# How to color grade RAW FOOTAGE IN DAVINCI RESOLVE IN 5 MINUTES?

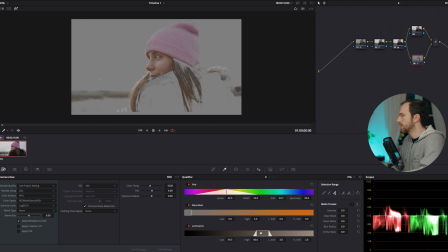203s
also a little bit of the shadows here just a little bit and i will blur it a bit clean it denoise it and that's
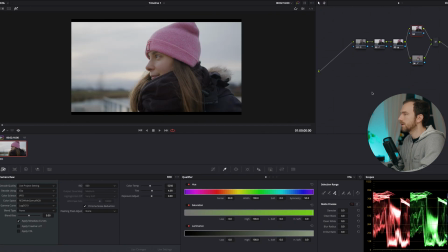213s
good to go now in the upper node i'm gonna create the look for the background and i want to have orange tier look so i'm gonna go into the curves again go to blue and i push blue into the midstones i'm gonna
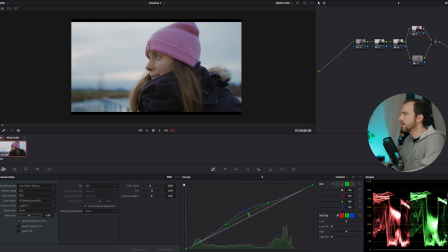229s
do the same with green until i have an image that i like something like that so if we compare before and after yeah it looks really nice so now i go back into my skin tones and i will boost
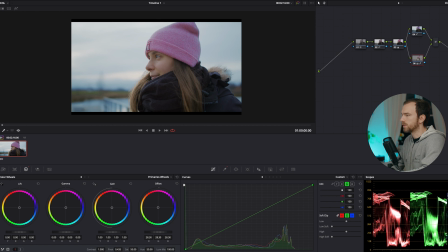249s
them up a little bit here in the offset wheel make them a little bit brighter because that's the most important thing in the image right so in the gamma i will bring it a little bit more to orange the gain ever so slightly i will push it more to the blue because also
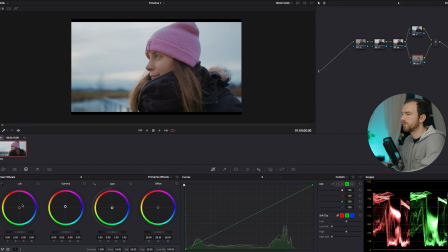265s
the skin is affecting by the surrounding so therefore in the highlights should be a little bit blue as well and the shadows are like more red then in the next note i will just make some fine adjustments here color boost a little bit up to my liking and actually i like this image
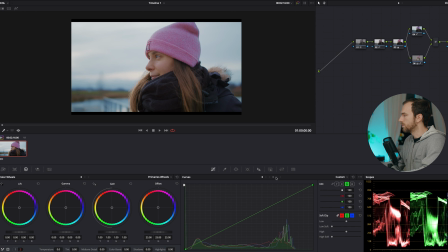285s
a lot and at the very end i just do i go into luminance versus saturation
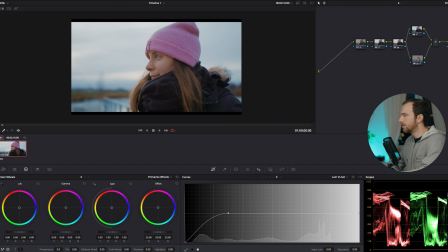292s
and i pull out any color shift that might be in the shadows
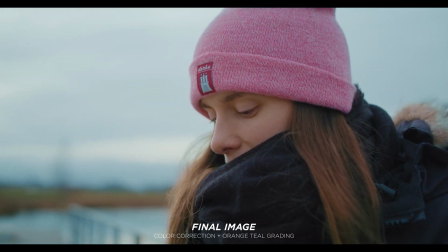297s
and that's basically what we have done right here really fast as you've seen it's not that different to a normal log image but you have a extra responsibility so to say because you need to apply noise reduction and you have a lot more colors to push around but actually everything else is the same and you might do like picking a color a little bit easier because you have more color information with 12 bit or 16 bit opposed to 10 bit so that was it really fast for you if you have any further questions just drop them down in the comments below if you like this channel please subscribe to be updated for more content in the future and i'm gonna see you guys in my very video Cheers.